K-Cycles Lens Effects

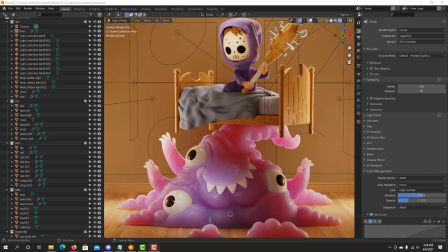(0:03)
Today we're introducing a new feature for K-cycles, lens effect. The main principle for lens effect is to add lens and photographic imperfections to your image.
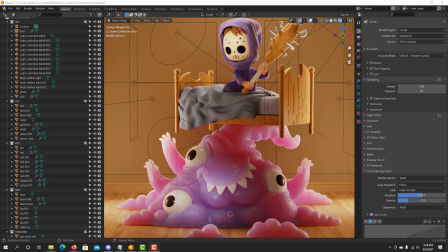(0:17)
This gives you a more realistic and photographic compared to the perfect and sometimes unrealistically clean computer graphics images. It's the same principle that you would add dirt and noise imperfections to your materials or textures. It'll just give you a more natural look and photographic look to your final render.
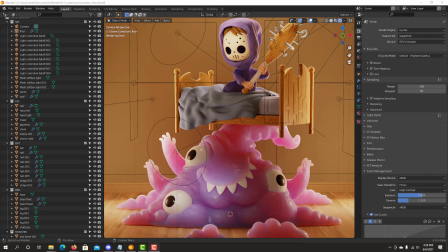(0:37)
Great advantages of working with K-cycles lens effect is everything is on the cycles render preview. It's interactive and you get instant feedback as you change your settings for the effects. I have this scene from Monster. It's made by Metin 7.
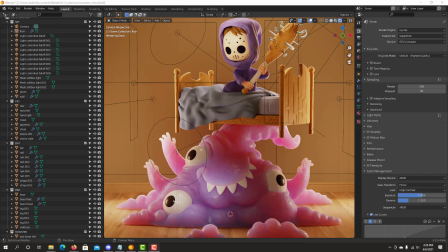(0:54)
We'll start by enabling right under the K-cycles menu.
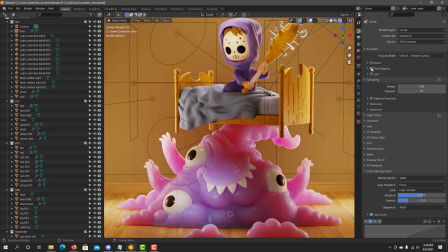(0:59)
Starts with tone mapping on. I did some quick adjustments for this scene. On the tone mapping, just increased some of the exposure and the white balance and some of the saturation. If you want more information on that, you can look at my previous tone mapping video. So we select lens and we'll start with looking at each individual setting.
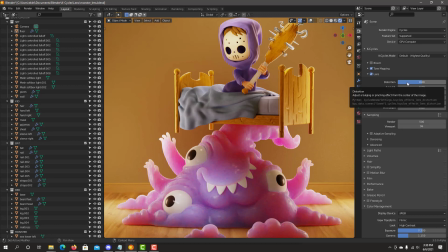(1:19)
We start with distortion, which creates some barrel and pinching effect. Basically, barrel distortion is created by the curved lens, and the center of the image will be more magnified on the edges compared to the edges, and that will, if you look at like a close-up of a portrait,
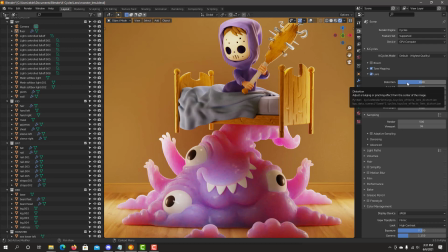(1:37)
when the camera is really close to the face, you see the faces have a more rounded look as opposed to the cameras much further out. And this can be seen, this rounded look of the portraits can be seen in the selfies.
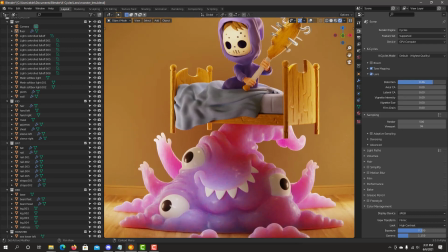(1:51)
By just selecting the setting, we can go to the right to 0, where it just creates basically the barrel effect, and the center is more curved.
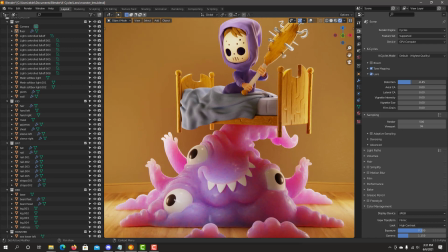(1:59)
And then as you go under 0, you'll see the pinching effect, which is basically the opposite.
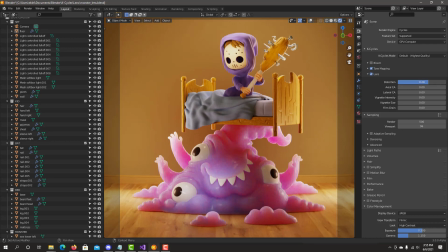(2:06)
We'll create a slight amount of barrel effect on this scene to give more of a close-up view and a higher interest to the center. The next step is going to be looking at chromatic aberrations.
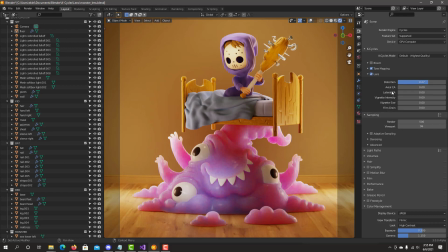(2:19)
We have two types, axial and lateral. The axial creates fringing across the whole image. You'll see red and purple. Let me go to the extreme.
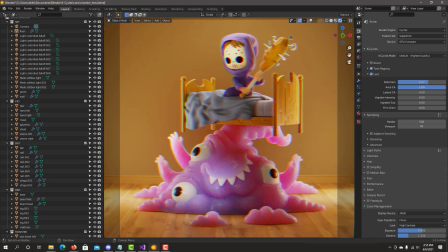(2:30)
You can see on the edges of the clothing bed, you'll see the red and purple fringing. Normally it does also gives you some blurriness,
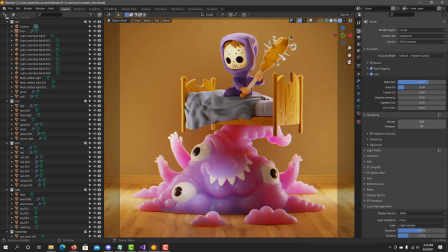(2:43)
so normally I don't use it unless some certain situations where it makes all sense, or I can have a small amount. Lateral creates distortion on the sides of the image. Basically, you'll see the fringing, and you also see some stretching. Demonstrate that for you.
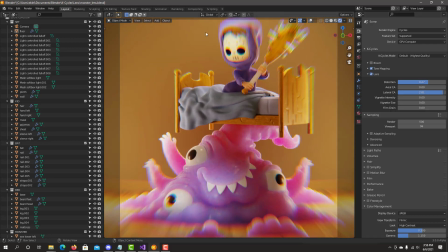(3:02)
Let me go to the extreme. You'll see how on the edges of the image you'll see the fringing. You'll see the red and purple, and the stretching also in the bottom, on the sides. So normally do give a little bit of lateral chromatic variation.
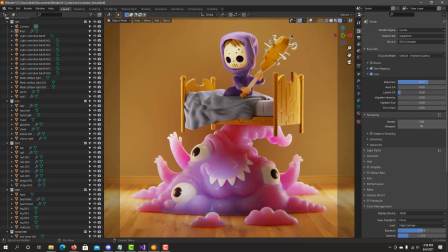(3:20)
In this case, I would basically give it a small amount only, just so to give a better focus to the center of the image. The next step is vignette. Creates a darkening on the sides of the image. Usually it's caused by the wide lens aperture,
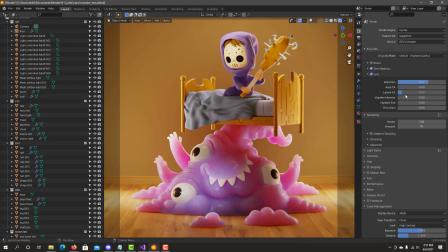(3:37)
and it causes the light angle into the lens to be on the sides to be darker than on the center. Let me demonstrate that for you. Normally you have to increase intensity and then also size.
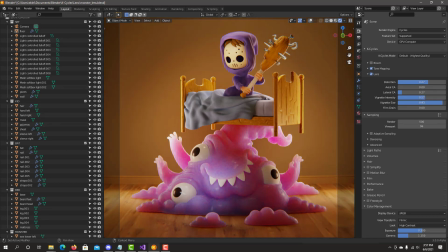(3:48)
So let me go to the extreme, and you can see how as you go down it darkens starting from the side,
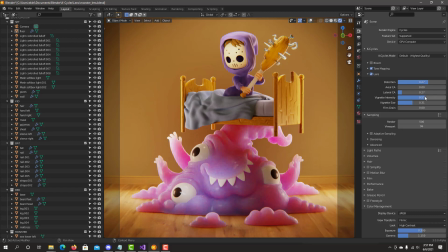(3:56)
and the center stays lit properly. Normally a small amount is good, especially this type of thing gives you more interest on the center. So I'll give it a small amount of intensity and size to it. And the last one is film grain.
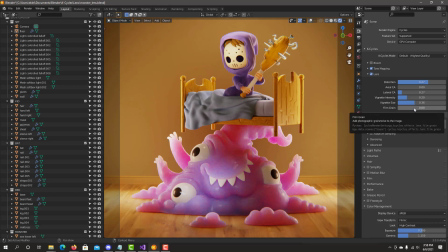(4:12)
It adds basically a photographic grain or noise on the scene for more natural look, as opposed to the ultra clean, sometimes too clean images that we get after a denoiser. The noise from a render, the noise is not evenly. It will be on a certain area, so it normally is not the best.
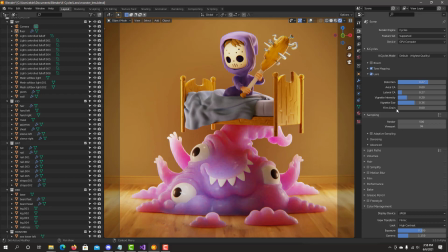(4:30)
So the best is do a full denoise and then add some grain across the full image, and you can see how the grain gets across. Normally a small amount of grain will give you a nice natural photographic look.
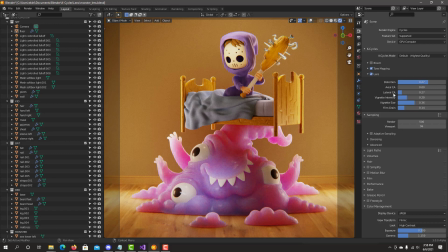(4:46)
And once you're happy with those settings, you can do a before and after quickly. So definitely there's noticeable change, and just hit F12 for the final render.
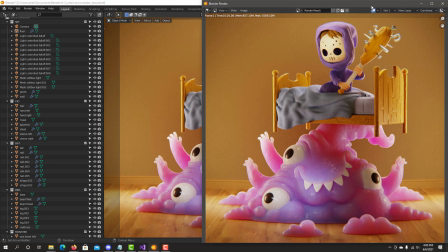(5:04)
And now the image is finished, and you can see that it matches exactly what we have in the viewport.
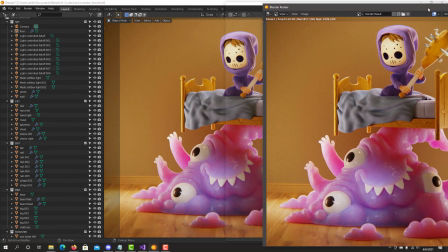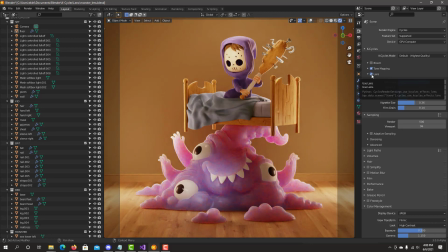(5:18)
Let me show you a quick way to basically reset the settings. All you have to do is just select all the items
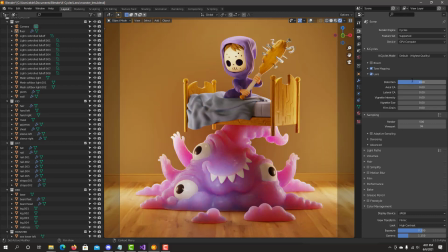(5:29)
and enter 0, and that will get you back to the default, as you can see. Hope you enjoyed this video. See you in the next one.